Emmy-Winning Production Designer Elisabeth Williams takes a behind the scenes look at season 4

We obtained permission from Dante's Pizzeria in Chicago to use their logo.
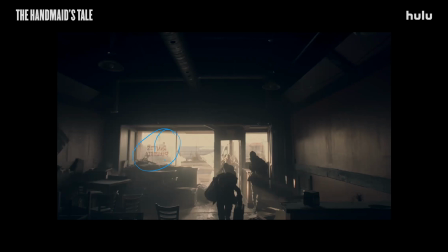This was actually an abandoned restaurant, which was great for us because we were able to go in,
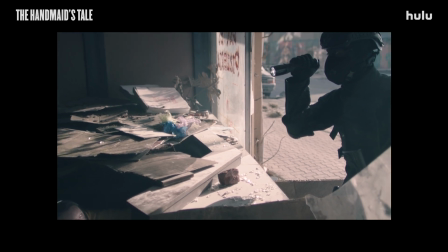paint it in the colors that we want, dress it, etc., break some windows and get it ready to shoot.
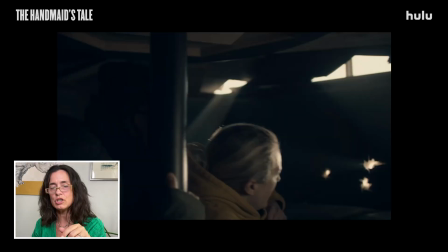We built this banquette specifically for the shot because the restaurant was completely empty.
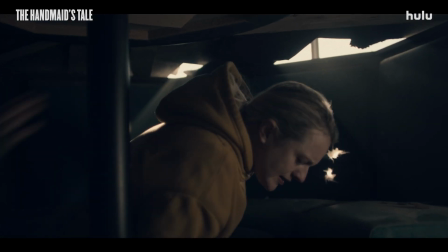And we strategically placed, of course, the bullet holes so that her eye line was directly on his gun.
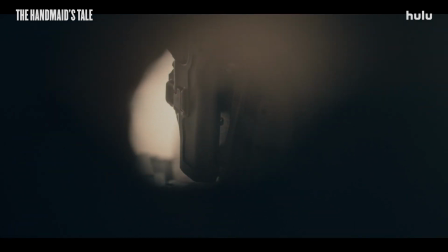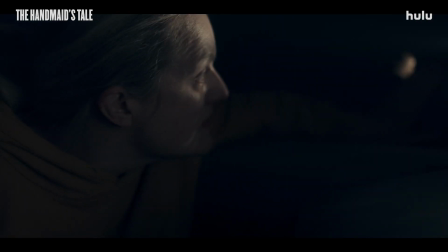June and her resistance buddies haven't been found by the Gilead patrol.
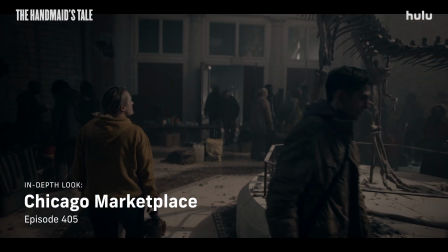And so now they're finally going to go to the marketplace to try to exchange some goods.
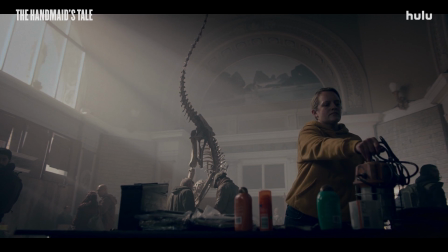The script called for the Field Museum in Chicago, which, as you can possibly imagine, doesn't exist in Toronto.
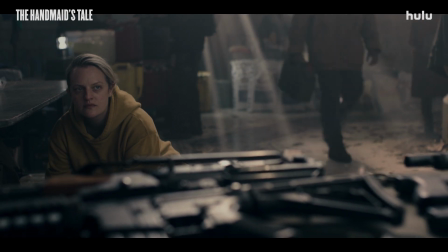And so we decided to use this atrium of a gorgeous building, but we decided to basically take our Field Museum and make it tiny.
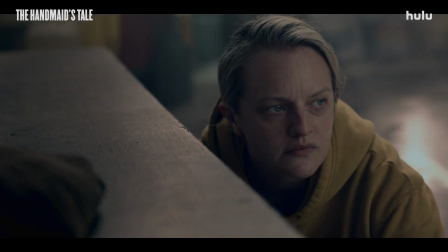And our decorator found some dinosaurs to rent, and I think it worked out well.
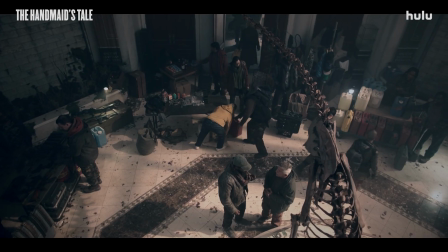And so this is a scene where basically the various resistance groups in Chicago get together and exchange some goods.
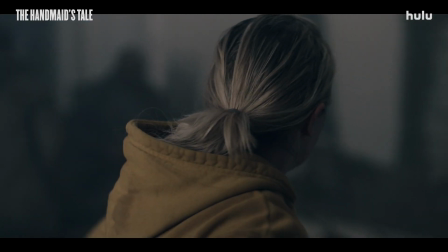Some of them are more arms, others collect food, and together that's how they survive.
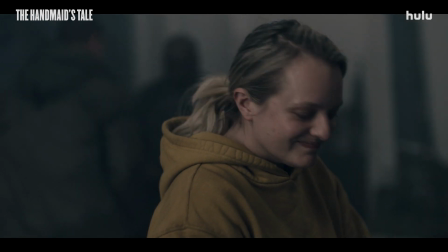This is a very props-heavy set, props and set deck heavy sets.
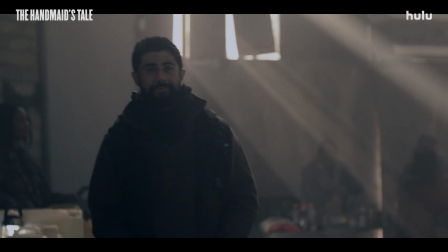So of course we have all the arms, we have the gasoline jugs,
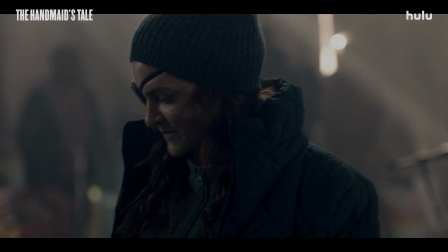the batteries, we have flashlights, we have clothes, we have canned goods.
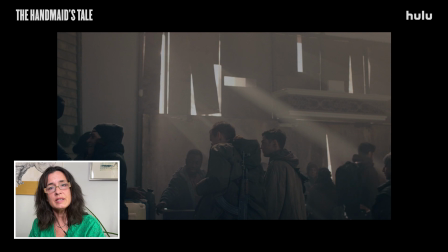As you can imagine, in a set like this one, the companies aren't
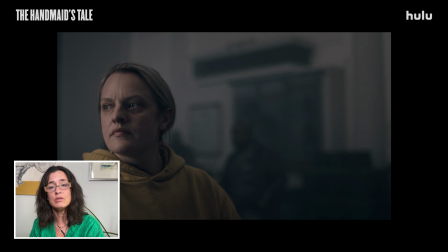usually very keen on allowing us to use their brands, and so we create our own.
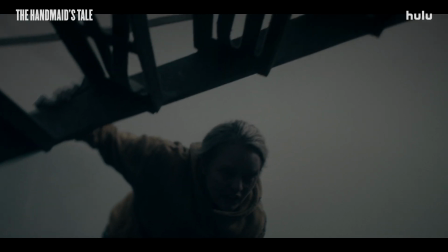When you feel so tired, but you can't sleep.
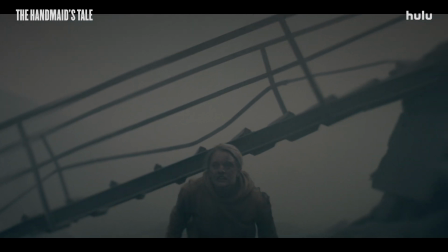So at the very end, after Janine finds June and they're trying to find their way across Chicago,
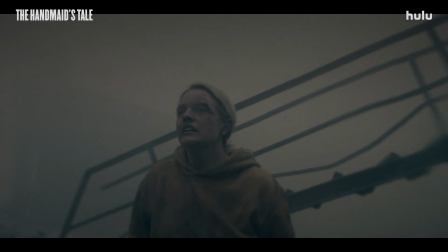Gilead bombs Chicago. And Janine disappears in the rubble, and June wakes up, is looking for her. and there's dust and smoke and broken buildings. So what's interesting about this scene is that we actually shot it twice in two different locations.
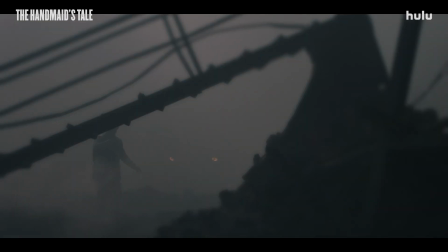During the editing process, Bruce felt like there were some pieces missing. So basically what was missing from the original footage is the arrival of the first aids team.
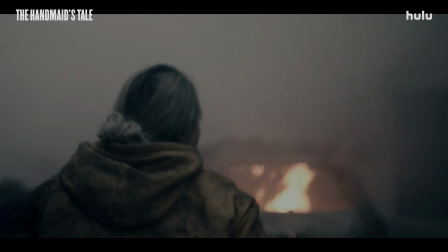And it made no sense, really, that Moira would just appear out of nowhere.
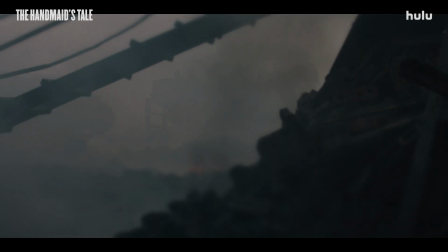And so we had to add the scenes of the vehicles coming and the first aid people pouring out of the vehicles. And so at the very end of our show,
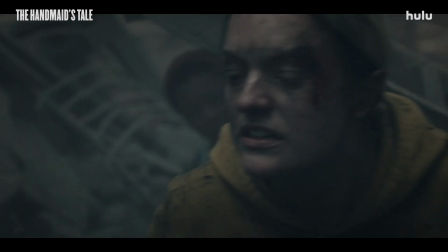we weren't able to go back to this location. We weren't able to redress this level of dressing.
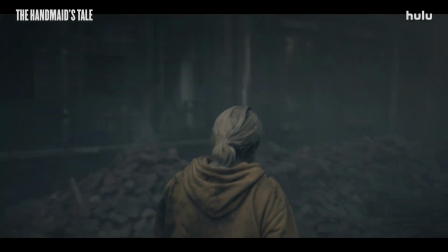It was just too much. And so we found another location that was actually nothing like it. And we rebuilt the set. We redressed the set. And Lizzie shot it.
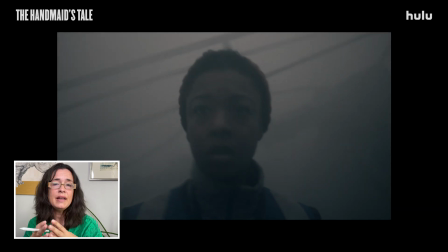So the smoke, of course, was really helpful. And the editing and the camera positions.
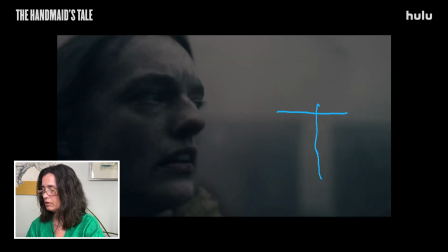Okay, you see this here, this white building? Okay, so that's location number 1, very important. This building actually is non-existent in our second location.
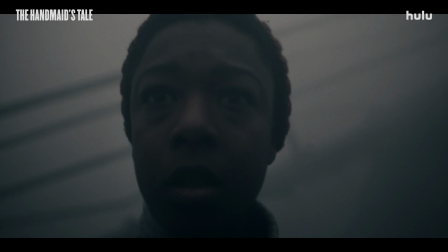That's one set, and then that's another set.
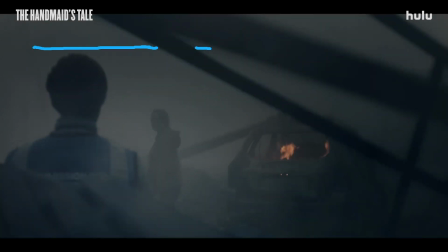You see this line here? There's basically a big metal beam that actually goes across the set here. That's in our new set, our new location. You also see there's like
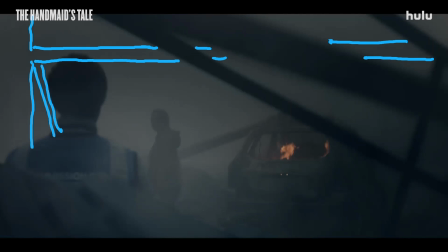this metal structure in this other location that wasn't, of course, in our original location, but we hid it with smoke. And everything is actually not quite the same, but you can't tell because of the framing.
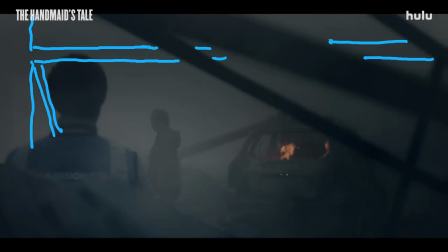Like this ladder, it wasn't actually the exact same ladder. But, who would ever notice?